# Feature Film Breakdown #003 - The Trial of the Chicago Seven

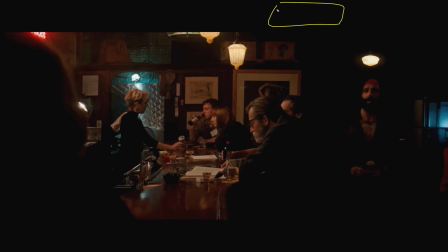4:09 And that would be your first shot. And then for your overs, you can do, somebody's back of the head and the other person, turns to look. So this is the other person here. Hello. So you can do French overs, right? Which is camera here looking at this guy. Or you can do this way at them.
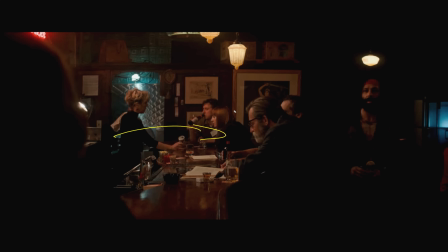4:26 We've seen it done a few different times. I'm thinking back to, I think we broke down Thor when we looked at a scene that shot on this side of the bar. This is probably shooting from the bar out is the least ideal. Shooting from the other side is, would be second place.
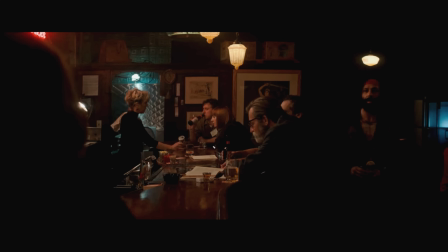4:43 And then this is by far the preferred solution, because you're going to make this super easy to shoot, very easy to light. It's going to be quick. You can take advantage, if you've got a good location, you can take advantage of the background on both sides of the single.
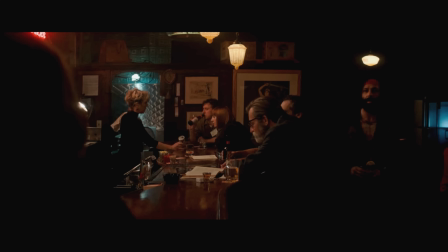4:56 On this whole walkover, you can do it as well. it's a really elegant solution, and that's why it's in Birdman. That's why there's a bunch of different examples where people will sit at the L of the bar like this.
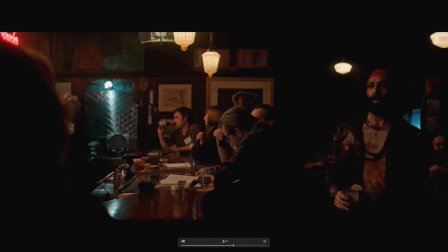5:09 Okay, so we come down, and so, but again, to get away with this shot, we don't need a full body wide in this bar, right? We want to be fairly long on the lens so we don't see the whole thing. We want to shoot along it a little bit. We have little pops of highlights in the background, but this light isn't filling up these walls over here, right?
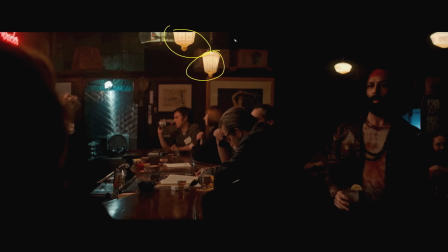5:27 It is just on enough to register that the practical is on. You know, you get this little colored blue downlight, which matches this blue downlight over here. Why does it switch? Why does it switch? Someone one day is going to cut together a compilation of just everything that goes wrong with the pen or the full screen during the live streams.
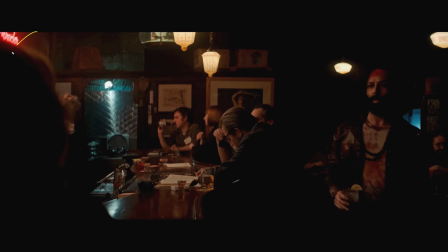5:47 It'll be 16 hours long. You got the color up here. You got your practicals on. You got dark walls for the bar, right? It's not going to be white in there. And then you have, much like your wet downs, you got your nice reflective surfaces inside of the bar, whether it's glass or the wood.
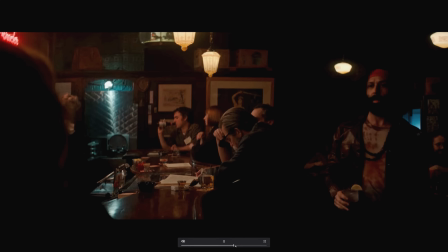6:03 And this is all very interesting stuff. So let's back it up just a little bit where he starts over there.
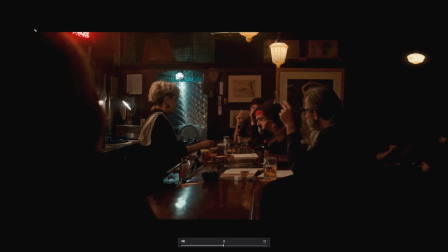6:09 Okay. So we got a little bit of hair here. Notice not a whole lot of red light there, right? There's just nothing there. So there's a little bit of ambient light on her hair, but we're going to see in a minute that we just create a light out of nothing, which ties in with this red.
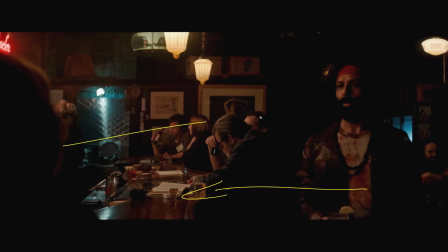6:27 Here she comes. Camera pushes left a little bit, make room for him, and boom, we got her single.
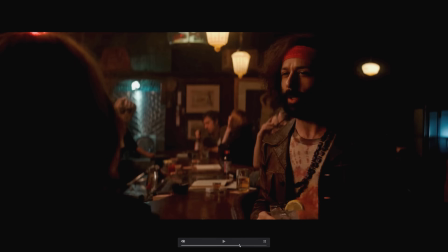6:34 This is it. We're going to play this whole scene in 2 shots. This is scheduling genius.
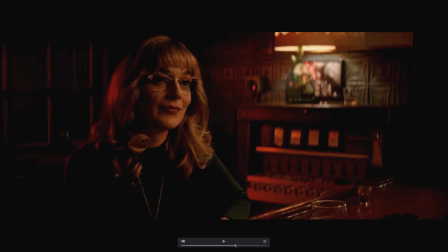6:41 The first AD would just be loving this. Wait, we're going to play it in 2? Yes, 2. So this red light comes out of nowhere. That's what I was talking about. Just to make the background interesting, to rake it along. So you get a little bit of highlight here, a little bit of darkness on this side. Does nicely there on the wall. Then we've got our prac, which is just going straight down here, right? There's not a whole lot of spill on this prac. We don't want it. We don't need it. It's just to register highlight in the background to keep things interesting.
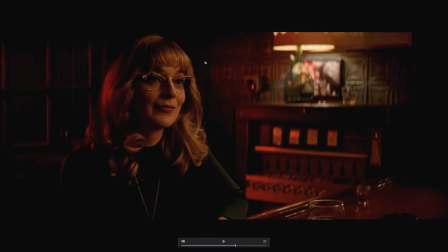7:08 If we're talking about key light, I mean, this is as easy to light. This is what everybody should be learning to light. If you can light this distance of shot, you can do this entire scene, right? This is the distance that you should be getting used to. If you got your mannequin, you want to set them up about this distance. Now, it's a fairly wide eye line, which means the camera is pushed this way a lot.
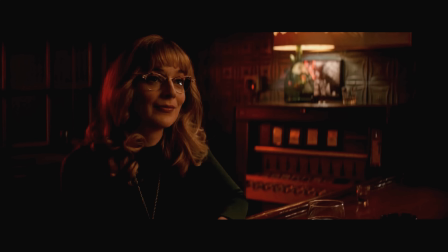7:27 We're not like sitting right on top of this person's shoulder. She's looking a good, I don't know, what is that? At least 3 feet camera right. So harder, if you're going to go anamorphic, it is harder to get a tight eye line.
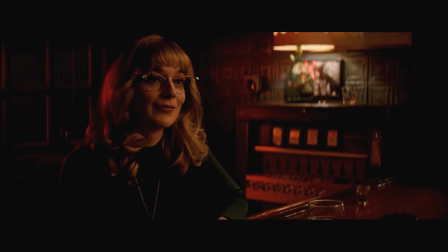7:42 If you're working with a director that likes really tight eye lines, just be aware that anamorphic makes it really, really difficult, especially if you're going to shoot 2 cameras. You know, here they're not really shooting 2 cameras, but if they were, it makes it even more difficult.
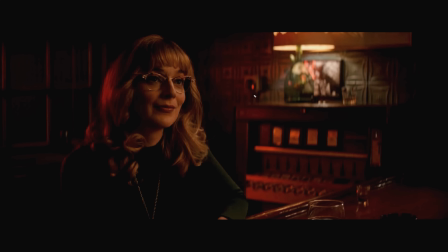7:55 So tight eye lines, spherical is significantly easier. Wide eye lines, well, anamorphic is your friend. Probably why, I'm guessing, why this is so wide here is because this is the interesting part of the background, right?
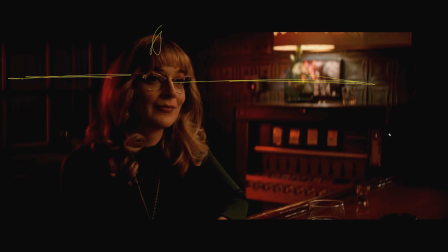8:11 Interesting part of the background. We've got our little depth cues there. We've got some interesting little jukebox things going on. We got this thing going.